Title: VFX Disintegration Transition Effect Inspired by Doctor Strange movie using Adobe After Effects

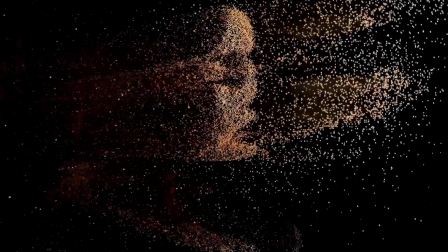0:00 Hi, I'm Jake. I've created this effect inside of Adobe After Effects without using any paid plugins.
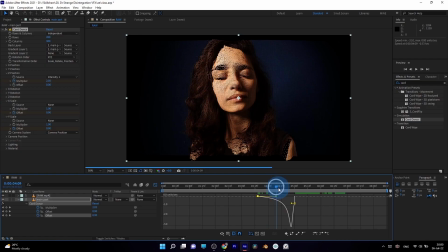0:05 If you are new to After Effects and this quick overview on how to make this effect is too complicated for you, feel free to follow me on Skillshare.
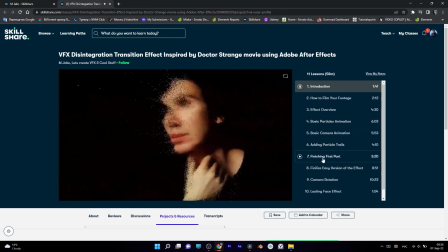0:13 Link to this class in much slower and beginner-friendly way is already available in description to this video.
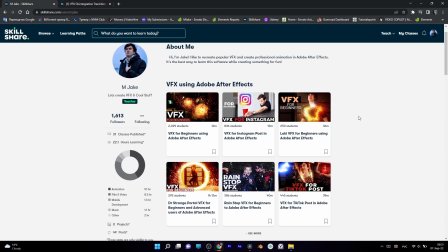0:20 All classes are beginner-friendly, even if you are never opened Adobe After Effects before.
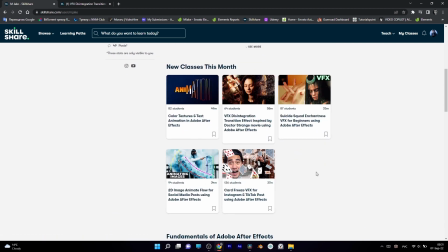0:25 Just download the free trial version, I'll take you step by step, explaining and practicing with you the ways of creating each effect.
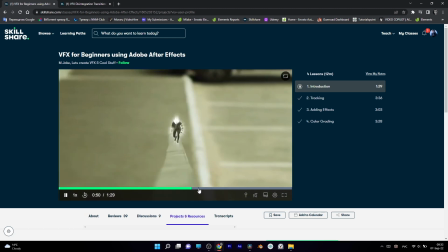0:33 I'm posting exclusive classes on Skillshare every week. So, let's get started!
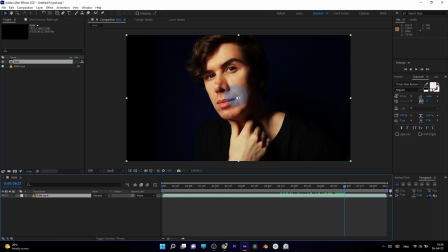0:38 To create this effect, you need to film your footage in right way, so this effect would be easier to apply seamlessly. I recommend you to film your footage in pitch black, darkest room you can find, and with one light source to have nice highlights and shadows on your face.
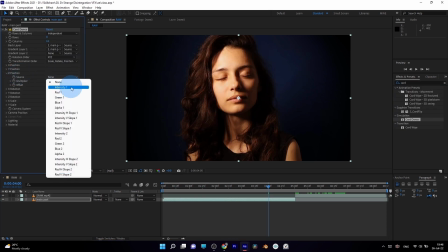0:54 Then I've used the card dance effect to drive my animation of particles. In Z position, we can use intensity 1 to push our particles.
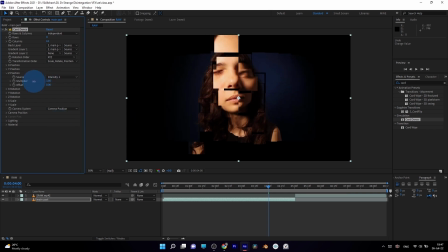1:04 Brightest parts of your image can be pushed forward and darkest parts further away.
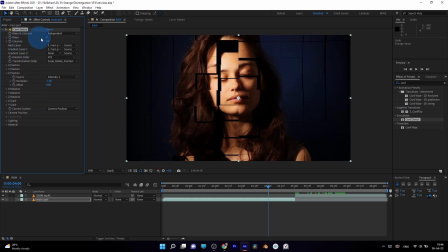1:09 With rows and columns, you can adjust the size of our particles. The higher the number, the smaller particles you'll get in each scale axis. And once again, to drive my animation, use multiplier in Z position of the card dance effect.
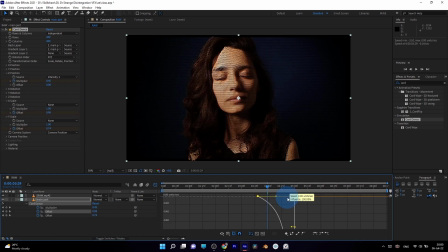1:24 Make sure to use graph editor to make your animation smoother.
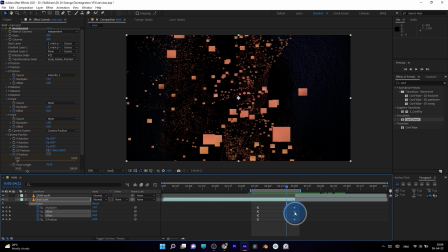1:28 With X and Y scale, you can get proper animation of particle size later after pushing them.
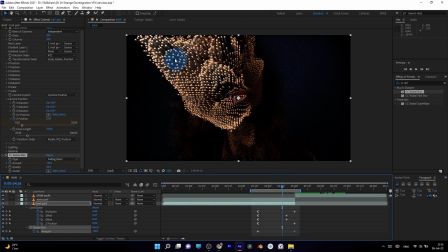1:34 We can also add really nice trails to our particles by duplicating
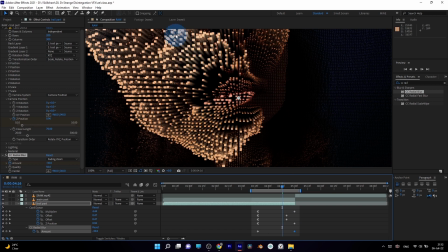1:39 the footage with the effect and applying CC radial blur to get the trails.
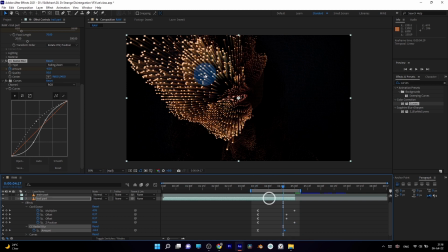1:44 By adding curves to this effect, we can change the look, add more contrast with RGB curve, or adjust visibility of alpha curve.
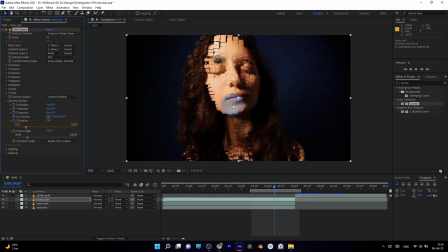1:52 You can also combine and experiment with multiple copies of this effect to get a more complex look. Just remember, by changing rows and columns, you can get big particles or small ones like sand, which could be useful for achieving different looks for your other projects.
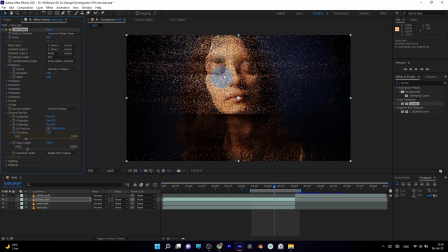2:08 With intensity H slope 1 control, you can get more dispersed animation instead of pushing particles front or back, which is great for filling your screen with more details. Combine it with intensity V slope 1.
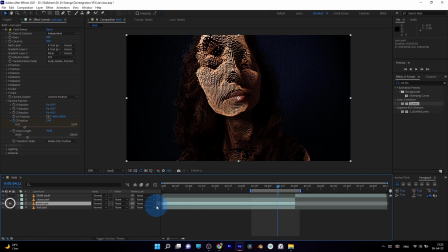2:22 Just by stacking these effects on top of each other, you can get more and more complex effects as a result.
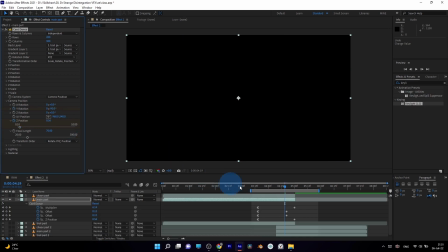2:28 To give the camera rotation effect, you can use the camera system inside of card dance effect, which is handy to keep your project clean and easy to follow.
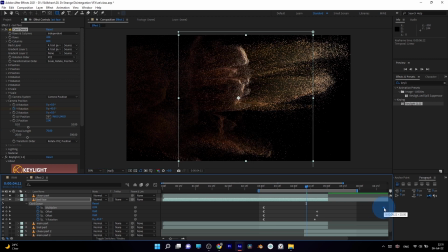2:38 I also thought that it's a good idea to have another copy of my effect, which happens later, and give our audience the point on screen to follow. In our case, it's a face of the girl, which stays on screen longer.
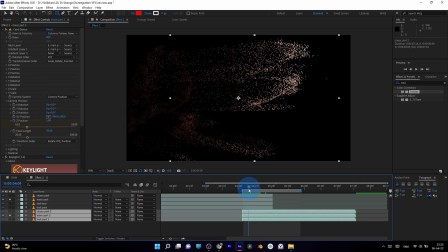2:51 Exactly the same principles of animation and effect I've used on myself at the end, but in reverse, so I would appear from the particles.
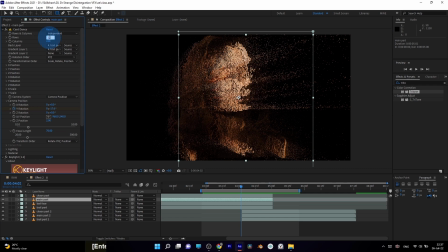2:59 Just don't forget that you can always, at any point, change the size of particles and get unique new looks.
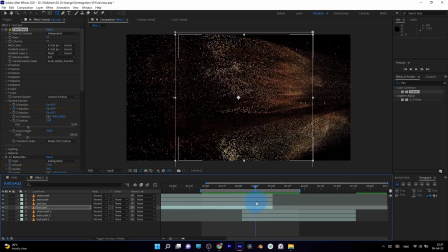3:05 Once again, if this overview of the effect is too fast for you or too complicated, feel free to follow the link in description to my Skillshare page.
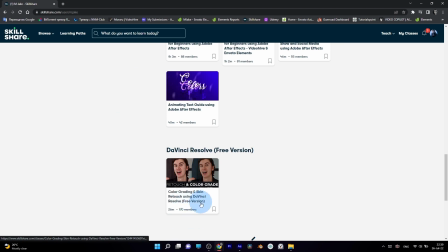3:14 You'll find all of my effects and even exclusive ones only for my Skillshare followers.
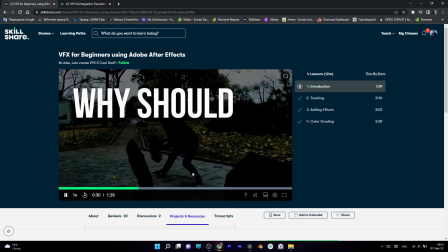3:20 Best part of following me there is that you can get not just a guide on how to make this effect,
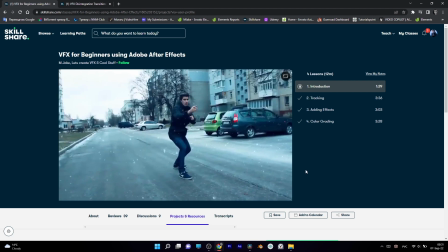3:25 but step-by-step instructions and explanation why we are doing certain things,
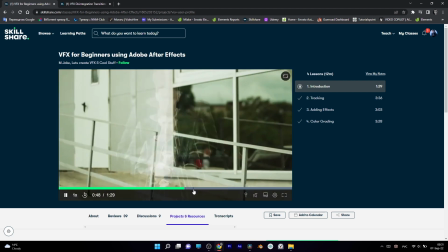3:30 so you can understand how everything works and use it in your future projects.
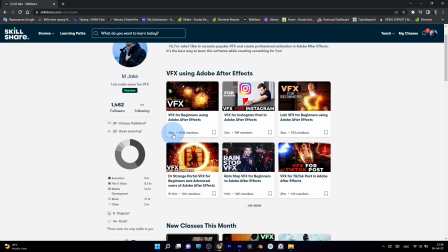3:35 I also recommend you to check this only 12 minutes class. If you are a total beginner, it's an easy and fast way to see that you can create VFX,
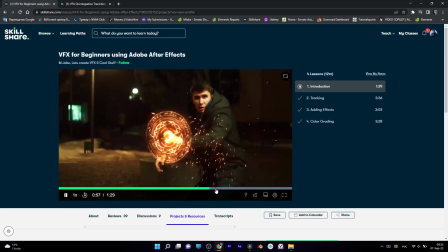3:44 animation and motion graphics, even if you have no experience at all. I'll be happy to see you on Skillshare.
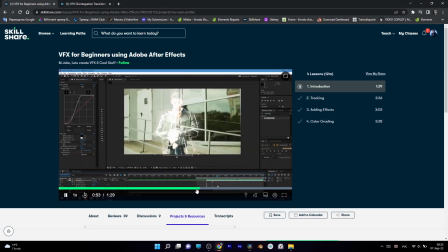3:50 Let's make some fun effects together.